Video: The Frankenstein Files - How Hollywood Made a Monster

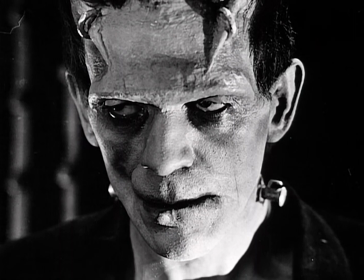He still had the flat head and the brow like this, but there were these two kind of ridges on his forehead with a little kind of semicircular clamp on each one.
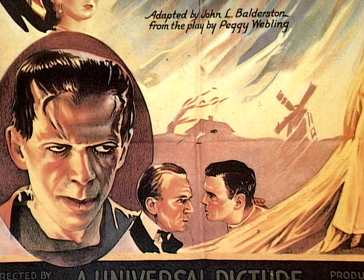In fact, it's a photo that still crops up when they need a picture of the monster.
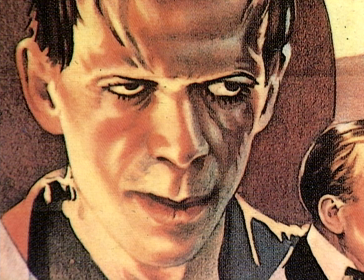I guess the photo editors weren't too careful about which, you know, whether it was really in the film or not. The frontal bone, the brow here, was fabricated out of cotton and spirit gum and collodion, which is this really strong smelling, very solvent-y smelling plastic. And you would put on a coat of spirit gum and stick some cotton on it and paint some collodion on it and gradually build up the form.
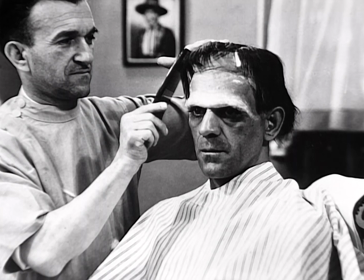Same with the whole top of his head here. The flatness of the head was built up that way. These techniques were quite painful, you know, to have this cotton and collodion built up every day, especially so close to your eyes with a strong solvent smell. And the painful process of removing it as well. He had to have amazing endurance to go through this.
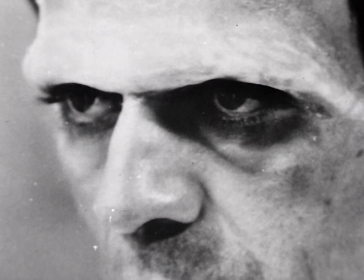I'm sure it helped that it was early on in his career, you know. But from what my understanding is, the story goes that Karloff felt that in some of the original tests,
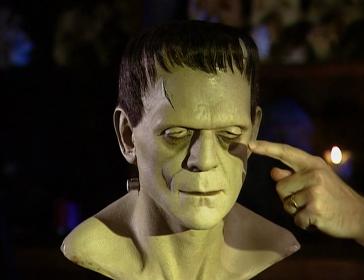he looked too alive, his eyes looked too alive, so he suggested that Jack do something to it,
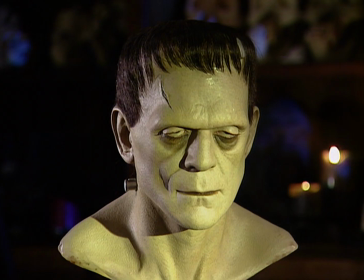and so they ended up building up these heavy eyelids with mortician's wax over Karloff's own lids, only allowing him to open them part way like this.
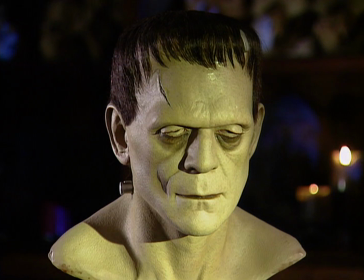But he was still able to give an amazing performance with these lids. Another thing that really helped that corpse-like appearance was Karloff had a bridge on his right side,
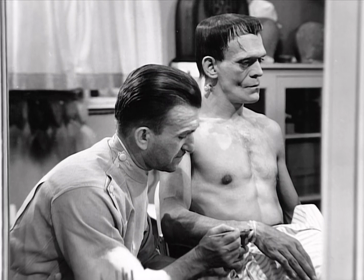which he removed so he could suck in his cheek on one side, and Pierce shaded it to accentuate it. Again, when you think of this makeup, you think of the flat head and you think of the electrodes, which most people think are bolts through his neck.
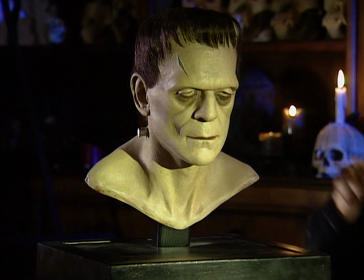But they were actually supposed to be how the electricity was entered into his body. There's like a positive and a negative, like on a battery. Because it all worked with the contours of Karloff's face, he was able to
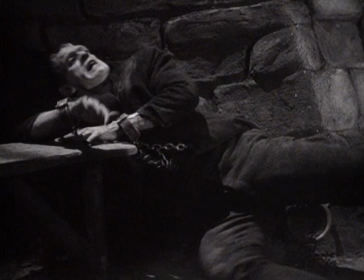express an entire range of emotions that other actors couldn't do under the makeup when they essayed the role.
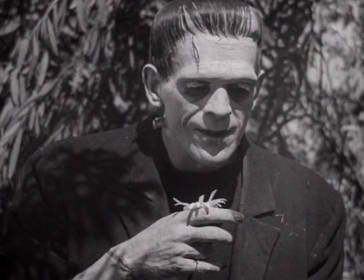I think that's part of the beauty of this makeup, that he was able to perform in it because so much of it was his face.
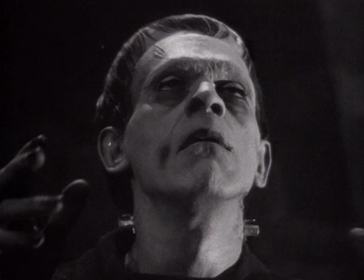And if he would have built up much more on him, he would have become very stiff. Collodion isn't really very flexible, especially when you mix it with cotton. It becomes quite stiff. Well, not only was the makeup arduous on and off every single day, it took three and a half hours to put on and almost as long to get it off.
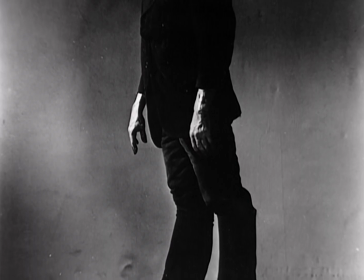The wardrobe itself was heavy and black, and they shot in the middle of August. The boots were heavy and cumbersome. I know there was one really torturous day, which I think was almost a 24-hour day. In being made up like this, being outdoors, I think is when they shot throwing the girl in the water scene, and then had to come back and shoot something else.
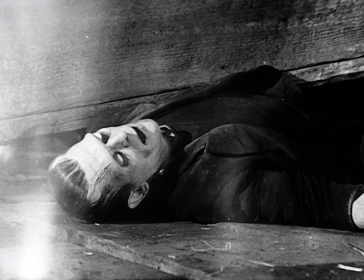And it had to be, you know, it was not a fun job, I'm sure, for Boris. You know? The most difficult part of the shoot was my father carrying Colin Clive up a hill.
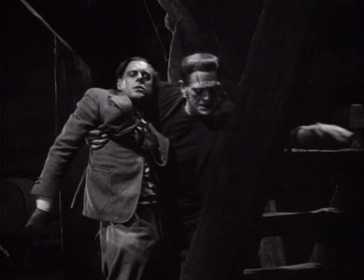Time and time and time again until they got it right. Ultimately, he ended up having three back surgeries.
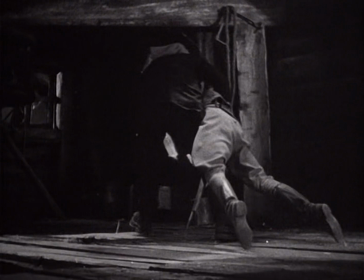He really suffered for the rest of his life physically because of just the physical difficulties in shooting that film.
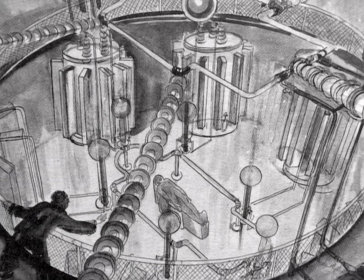Designer Herman Rossi originally conceived a futuristic look for Frankenstein, but in collaboration with art director Charles Hall and director Whale,
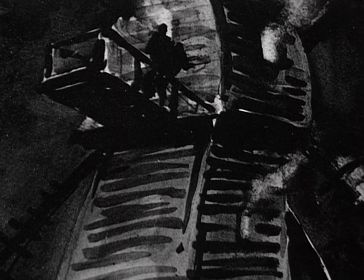the film took on a distinctly gothic look, with angles and shadows in keeping with Robert Florey's initial expressionist vision.
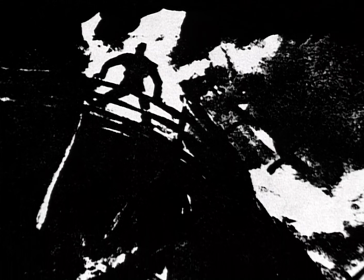The concept of the burning windmill also originated with Florey, who felt the laboratory should also be situated in the mill.
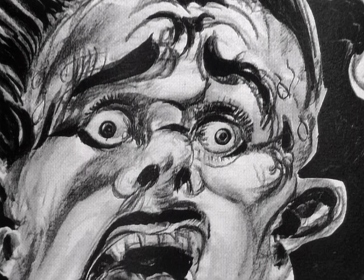Pre-production concepts for the monster itself by Hall and Rossi were obviously discarded by director Whale, an experienced production designer in his own right.
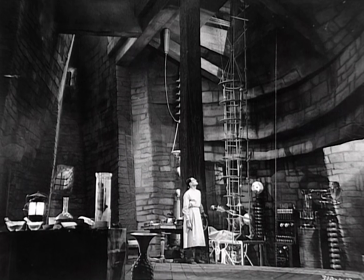He was very meticulous about every shadow and every camera setup and the way that the frame is filled so completely to the top.
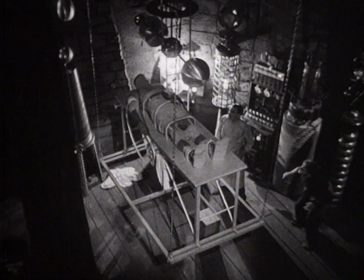And there's an amazing verticality to the design of his sets.